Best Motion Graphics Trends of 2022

What's up everybody, it's your boy Nate.
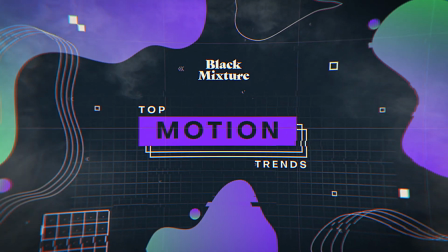[0:01]
Today we're going to be talking about the latest and greatest motion design trends, techniques, and software that is completely dominating the industry in the year 2022.
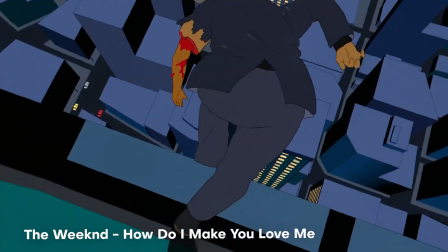[0:10]
Because let's face it, motion design is an ever-changing and evolving industry, and it's important as motion designers to stay up to date with the latest techniques,
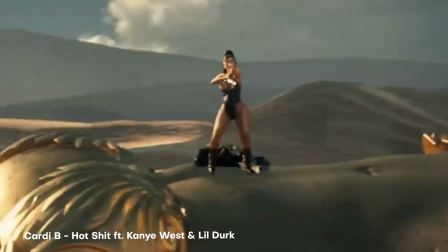[0:18]
the latest software, and the latest trends, especially so you're not blindsided when a client asks,
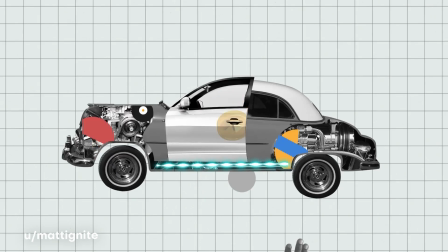[0:23]
hey, I want something that looks exactly like this.
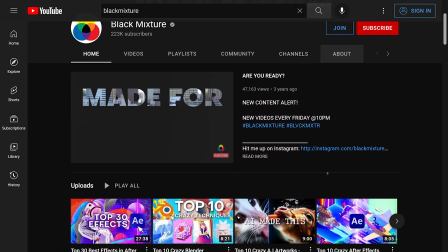[0:26]
If this is your first time here on the channel, we talk about all sorts of motion design, animation, and software, so make sure you go ahead,
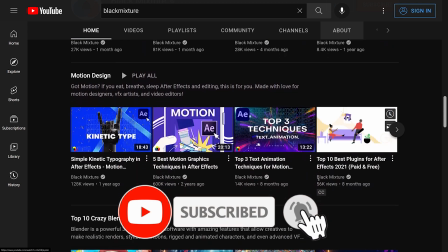[0:33]
hit that subscribe button, and ding that notification bell so you don't miss out on any of the latest and dopest stuff that we got planned. Anyways, I'm super excited. I know you are too. All right, let's go.
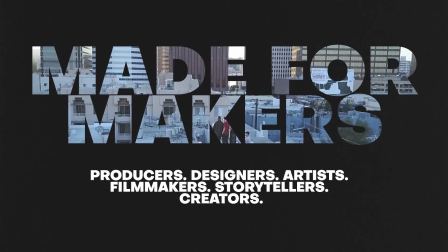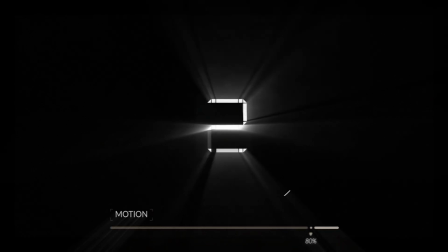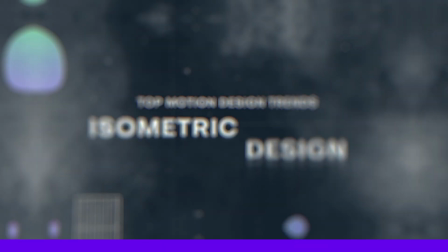[1:00]
First up, we have isometric animation and design. Isometric design has been gaining a lot of momentum in the year 2022.
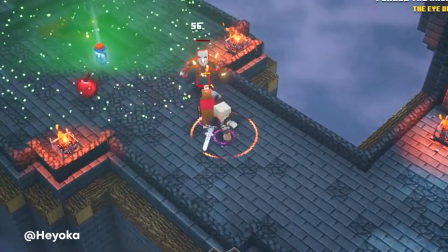[1:08]
Even though this trend has been around for a while, it has seen a resurgence in 3D and 2D animation, as well as graphic design.
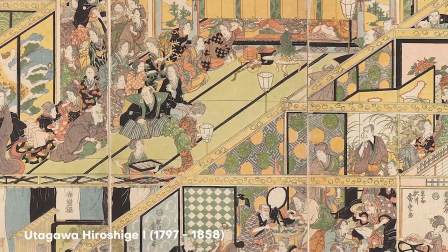[1:16]
Isometric design first showed up hundreds of years ago, before disappearing from prevalence until the 1980s when it made a resurgence thanks to video games,
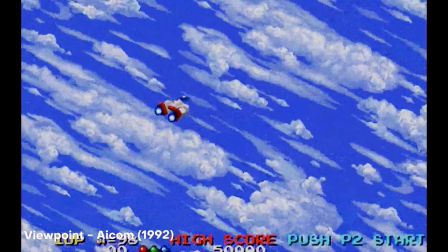[1:24]
and artists were finding themselves having the huge benefit of communicating 3D space in 2 dimensions.
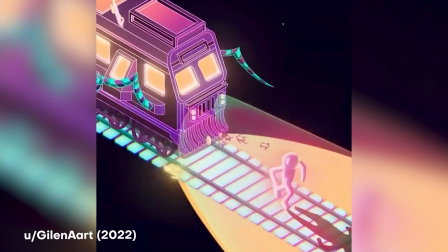[1:30]
Nowadays, many artists are finding the advantages of isometric perspective rather than one that naturally mimics how we see things with our eyes.
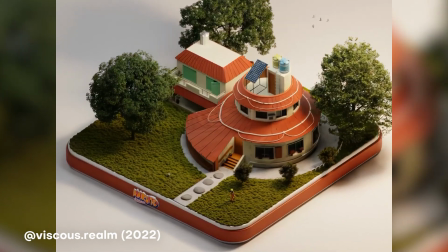[1:38]
This technique is both aesthetically pleasing and helpful for conveying a nostalgic and satisfying quality.
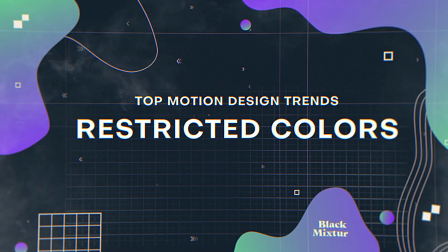[1:44]
Minimalism has affected every aspect of our lives, and that is especially prevalent in this next trend.
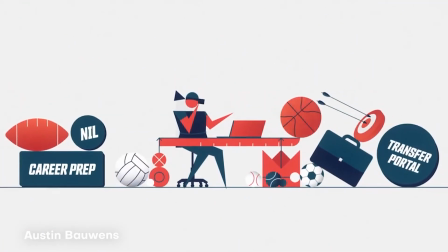[1:50]
So restricted colors is the technique of telling a visual story with only a few primary colors rather than a rich palette of many hues and shades.
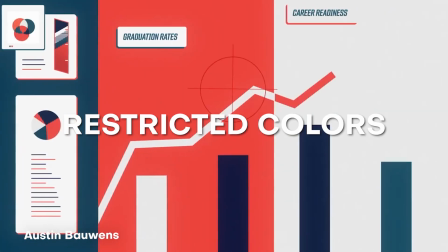[1:59]
Since motion design trends tend to follow digital illustration trends, restricted colors has also emerged as one of the most popular in the motion design industry.
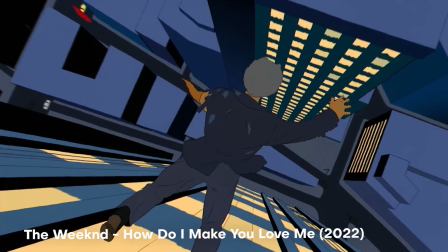[2:08]
This trend challenges the artist to use only a limited color palette to reveal the mood and character.
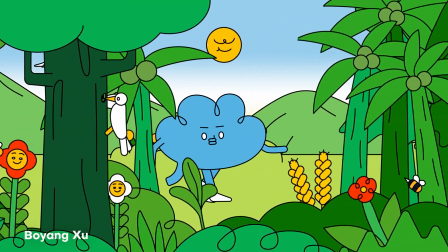[2:14]
Its main advantage is reducing the options, which leads to faster decisions, appearing simple and sophisticated at the same time.
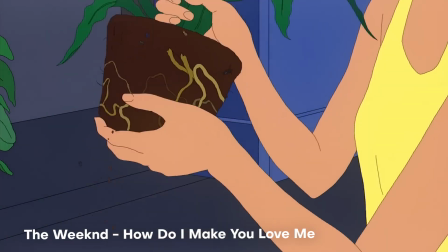[2:21]
Restricted color palette pays homage to retro graphics from the past and evokes a sense of nostalgia, which the audience is especially receptive to.
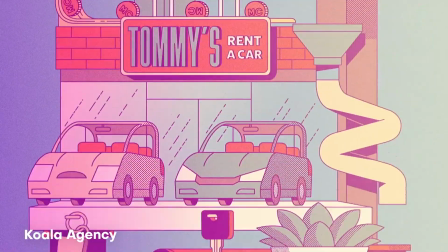[2:29]
Next, we have noise and gradient textures. Gradients aren't going away anytime soon, but they are evolving into grainy gradient textures.
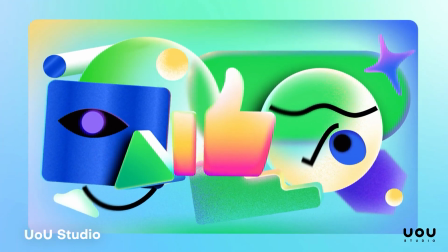[2:37]
This trend reminds us of the older print techniques such as risography and letterpress,
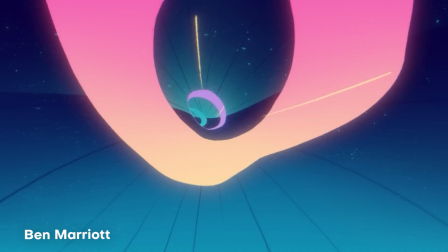[2:43]
and the usage of noise and gradient textures in a video adds a sense of authenticity and realism, which the audience finds welcoming.
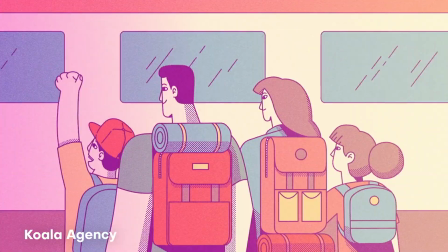[2:50]
Brands who preach homemade and organic products have been more open to grainy animation videos that convey a homey quality.
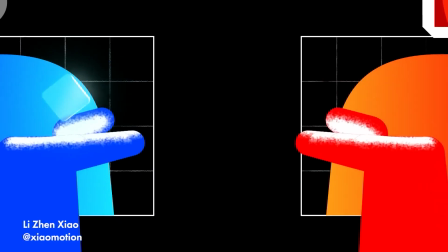[2:57]
This technique is also an easy way to add extra depth and character to your animations by having that little bit of motion and richness to the designs.
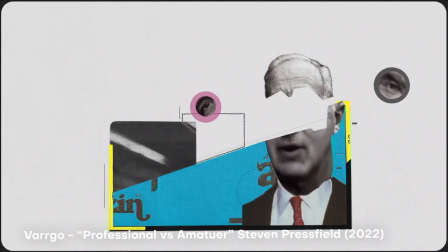[3:06]
Next, we have animated collage. This year has been the year that animated collages have dominated the most,
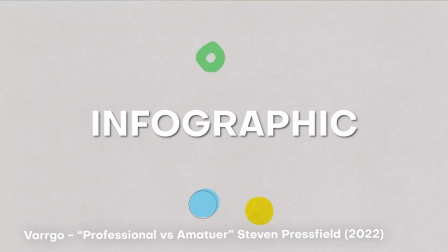[3:12]
and it may be thanks to the rising popularity in infographic animations or artists translating older mediums to new technology.
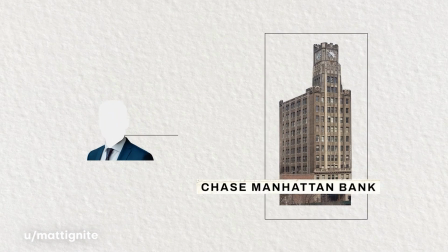[3:19]
Either way, animated collages are one of those trends that become super popular, die out for a few years, and then resurface even stronger than before.
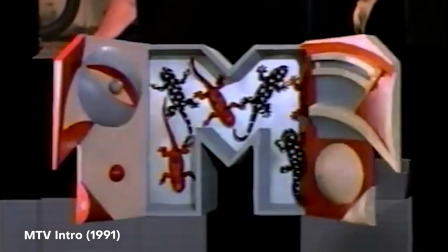[3:27]
In the past, you may have seen MTV pioneering this style with their intro motion graphics that were collage,
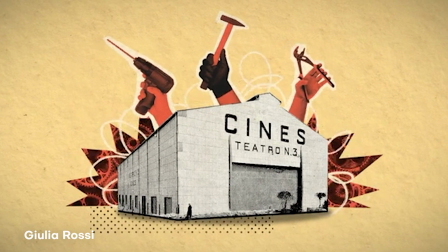[3:33]
but nowadays you can see animated collages from a variety of artists to communicate multiple themes, from historical education to full-on commercial work. If you guys are enjoying these trends and want to show support for the channel, go ahead, hit that like button. You guys already know what it is. All right, let's hop right back into the list. Next, we have exaggerated CGI and 3D integration.
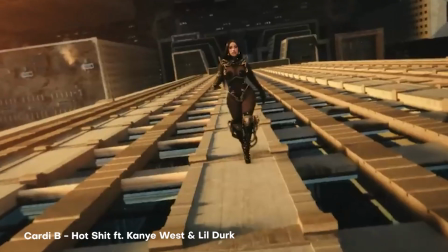[3:52]
Since the barrier for entry to 3D has been significantly diminished these past few years,
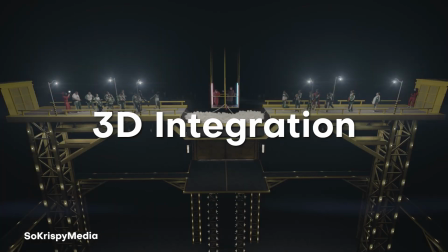[3:57]
it's no surprise that CGI and 3D integration in video has become more and more increasingly popular in 2022.